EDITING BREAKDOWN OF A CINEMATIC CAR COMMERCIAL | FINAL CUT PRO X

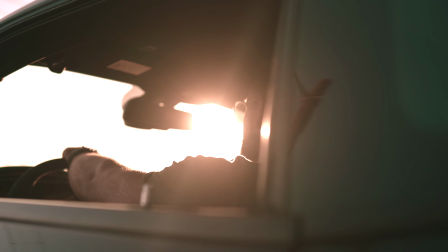0:00 So there was a lot of you that enjoyed the car commercial that I shot together with my buddy Oscar, and it was a challenge. No, but like jokes aside,
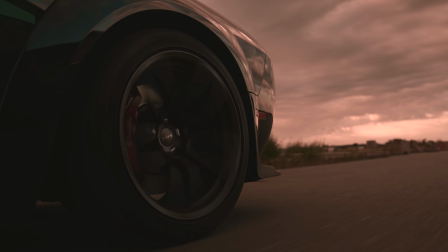0:11 it was definitely a big challenge to not get all the reflections in the car and what
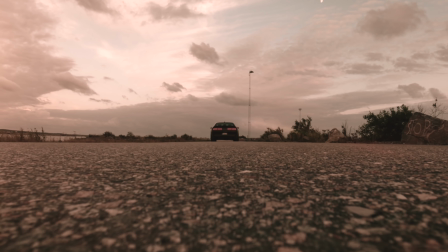0:16 kind of shots that we wanted to use in the video and how we should edit the video as well. And in this video, I thought I'd show you an editing breakdown of the entire video and show you
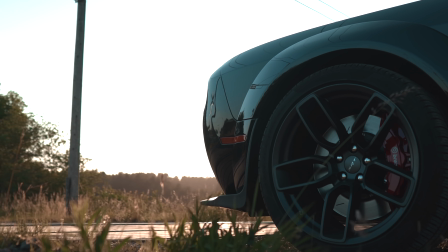0:26 how I made the footage look the way that it looks and what kind of effects that I used and how to get that like
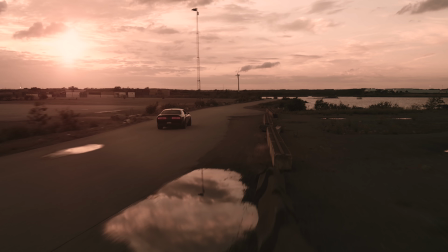0:33 perfect sun flare that we had in some of the shots and how you can like fake vertigo shots and all those things. So I highly recommend you to go and get your favorite beverage of choice because this is going to be an in-depth breakdown of that entire sequence. So usually the first thing that I do with a cinematic sequence like this, maybe for the poker b-roll, the office b-roll, or this sequence, it doesn't really matter. I usually start cutting the sequence together as I want it before I add any sound effects.
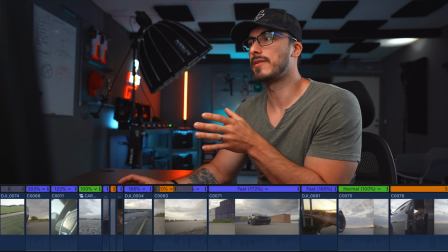1:07 So I try to make sure that I have all the different like cuts and all the different shots
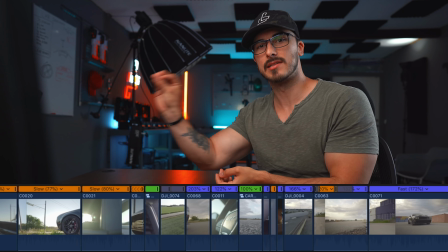1:12 that I want to have into one single timeline that feels good. And after that, I start fiddling around with the time of the clips that I'm using for the video.
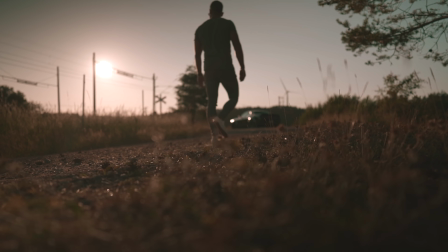1:24 So the first shot when Oscar is walking up, we shot actually in 120 FPS. We probably didn't have to do that, but I wanted it to go a little bit slower than 30 FPS,
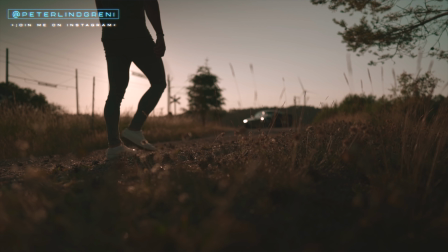1:35 but I didn't want it to be as slow as like 5 times slower than we actually shot it.
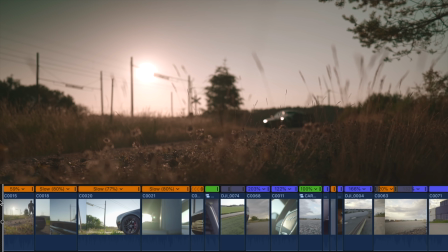1:40 So I decided to slow that down to 59% so that it feels like you have this slow introduction to the shot, to the location, and you have some time to look around what is going on in the frame. Then we have this shot, which is a creative choice where everything is blurred out. You can see that Oscar is holding in something, which is probably the key in this case.
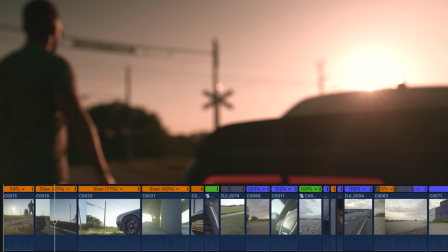2:01 And then you can see that the car taillights is turning on, and then Oscar is entering the car, and then the car rolls up to the train track.
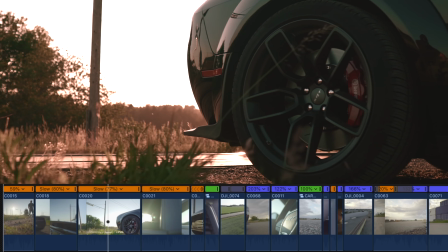2:10 But all of those clips in the beginning are slowed down to make it feel a little
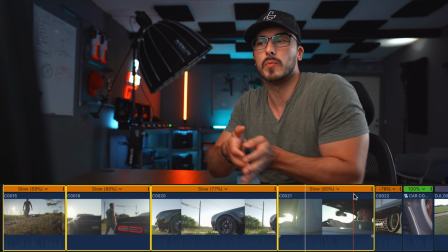2:15 bit more like slow paced than what we are going to jump into when the car is coming. And there's basically nothing special added to these shots to make them look the way that it is. The only thing that I've done is the color grading.
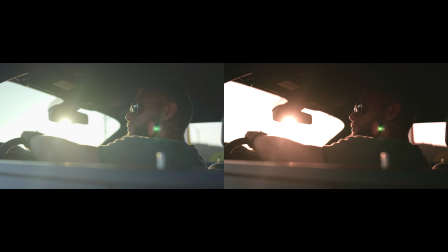2:28 So looking at this shot, for example, you can see that without the color grading, it's gonna look like this, which is really like washed out.
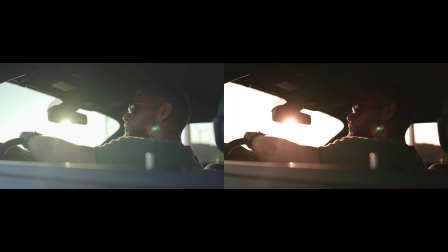2:34 It doesn't look as good as I wanted it to be, and we wanted to have this moody color grading to it that would feel like
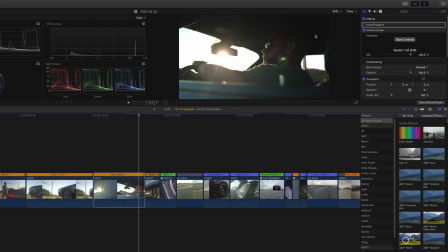2:42 really warm and really like intense sun and you know, really Breaking Bad style color grading almost. I usually start out with color grading in cinema grade and add that as my base color grade.
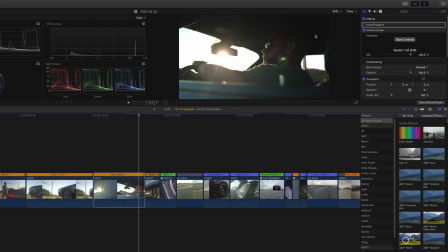2:56 And if you haven't seen my color grading video, you can check it out right here because I actually go through all the different things that I do to my videos to make them look like this. Opening the controls in cinema grade, you can see that the base correction is basically that I drag down the midtones all the way down, like -94, and then drag up the shadows.
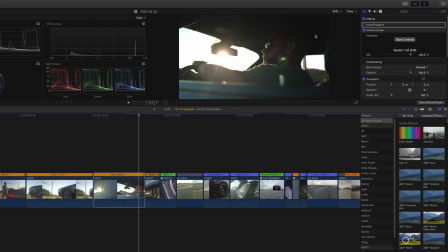3:15 I increase the contrast a little bit, and then we adjust the yellows, blues, and reds. When you're done with that, you want to jump over to the final grading, and then you're going to do some adjustments here as well. And for this sequence, I didn't want to use a lot, mainly because I wanted to be able to control everything as I wanted it to be.
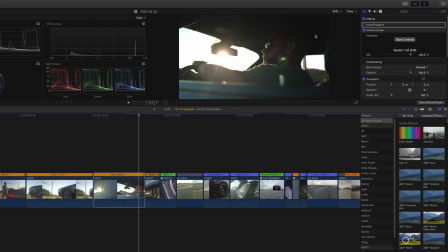3:34 And as you can see right now, we don't have this like warm tone, reddish tint to the footage, and that is where color finale comes in and gives us this like pop to the video that we don't have with cinema grade alone. And you could probably do this within Final Cut Pro as well, but I enjoy using cinema grade and color finale because of the ease of use and streamlining my own workflow.
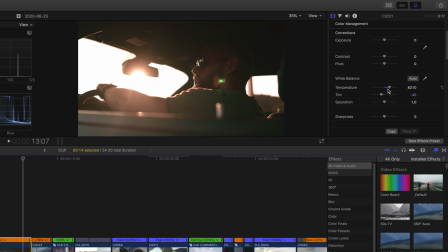3:57 So looking at the settings that I have here is that I increased the temperature of the shot because it was shot at 6200 white balance,
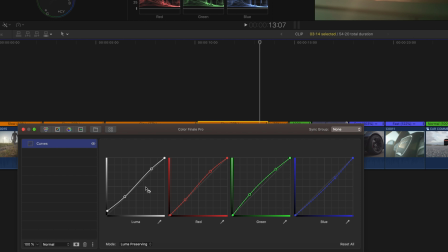4:06 but I still wanted it to be more warm in the tone. So I increased that and dragged down the tint so that we had a little bit more red introduced. And then jumping into the edit layers, you can see that I only added a curves layer,
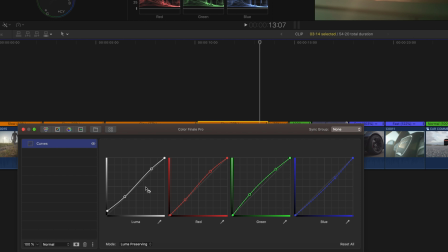4:21 which I lifted the shadows and adjusted the different curves with the mode Luma Preserving so that we get a little bit better look to the footage. And as you can see, looking at the before and after, it's more leaning towards the teal and orange look than what it was before. And this kind of look is something that I wanted to keep throughout the entire video. And the only thing that I did to the different shots is that I adjusted them individually depending on the exposure that we had for the different shots. This shot right here, where the revving meter is going up, is something that we probably could have filmed where Oscar would just pressing the gas and we would have these like rah, rah, rah. But we kind of thought that it would be fun to do it this way, because then we could fake both the speedometer, oops,
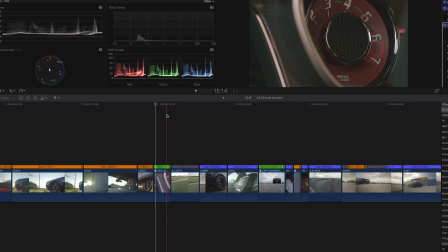5:09 battery on my mouse died, va? Oops. And the RPM. Do you say RPM? Gosh, I think you do. But yeah, this one right here.
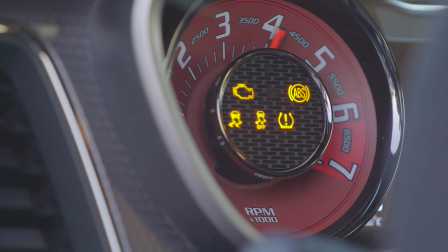5:20 So the original shot looks like this, which is not something that we want to use in the video, because we have like the ABS, we have the
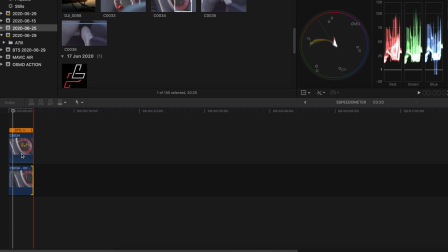5:29 anti-spin and stuff like that that we don't want to have when we have the rev meter going on the screen. So what we did is that we used a freeze frame before Oscar started the car,
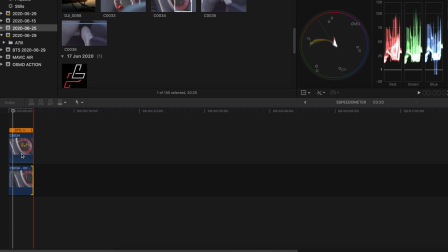5:41 and then we added the original layer on top. And then what I did is that I added a draw mask to this,
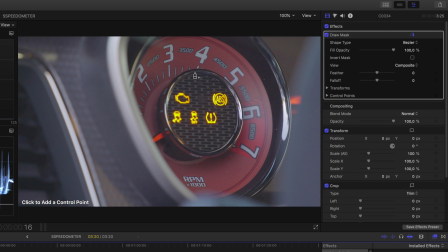5:50 where I just pressed out the different control points and masked out this area so that it's not going to be visible in the shot that we have in the final video. Here we go. And then I decided to choose invert mask. And playing this back, it actually looks pretty good.
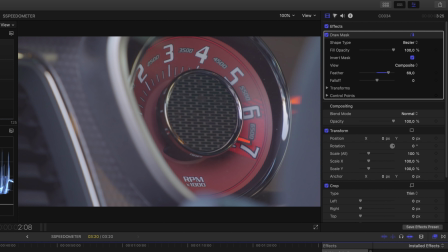6:09 And when I was done with that,
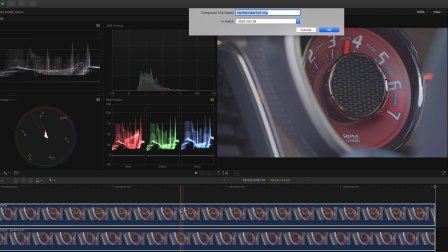6:10 I decided to do a compound clip by hitting Alt-G and creating like a merged clip that has those two clips in together.
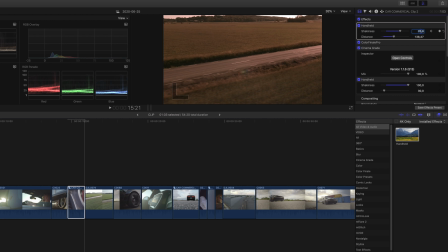6:19 And then I decided to color grade it, of course, but to get the effect of that the car is shaking, what I did is that I added a handheld effect that you can find built into Final Cut Pro.
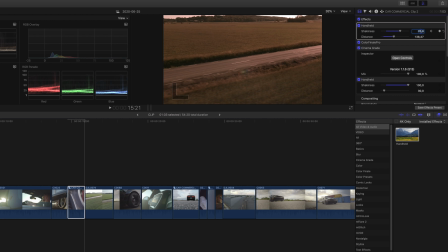6:34 And basically what I did is that I keyframed the shakiness, and then I increase the distance a little bit, and then as the rev meter is going down, I reduce the shakiness to like 40.
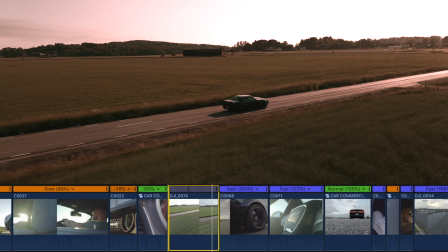6:46 And as you can see, it actually gives us this neat effect that we actually shot it while the car was driving. When it comes to the drone clips, it's mostly sped up a whole lot, and we made it like look like it was going way faster than it actually was.
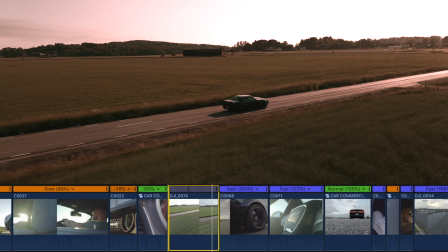7:00 And having both clips side by side, it's gonna be really obvious that it looks like it's going way faster when you speed it up. So what I did is that I basically did a speed ramp to this, and the first part of the clip is going at 173% and then goes back to 142%. So we have a little bit of adjustment, and this is mainly because we want to time it with the music,
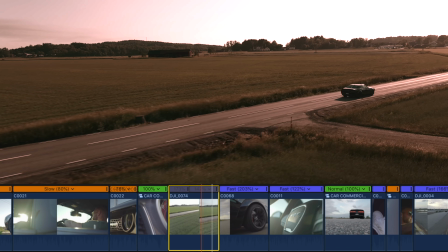7:22 and so that it's going to be perfectly aligned with all the different shots that we have.
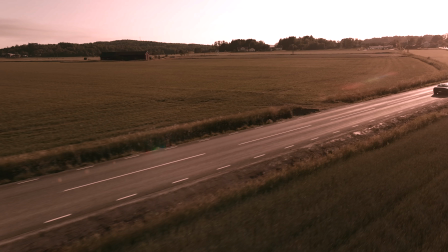7:27 And I also applied the same kind of color grading to this clip as well to make sure that it matched the previous clips that we had, because the hardest part with this clip in particular was that it was really bright outside, even though the clock was like 7 p.m. and we weren't like getting that golden hour light that we wanted to have.
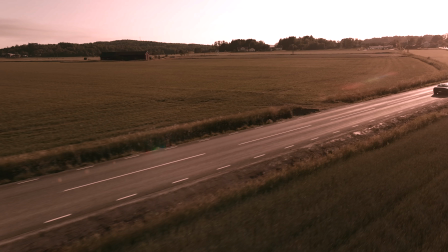7:46 But I tried my best to like recreate that with the grading, and then I also added a fake sun flare with M-Flare 2 that is such an awesome plugin to have. So it basically gives us this feeling that the sun is coming in from the right and Oscar is driving towards the sun.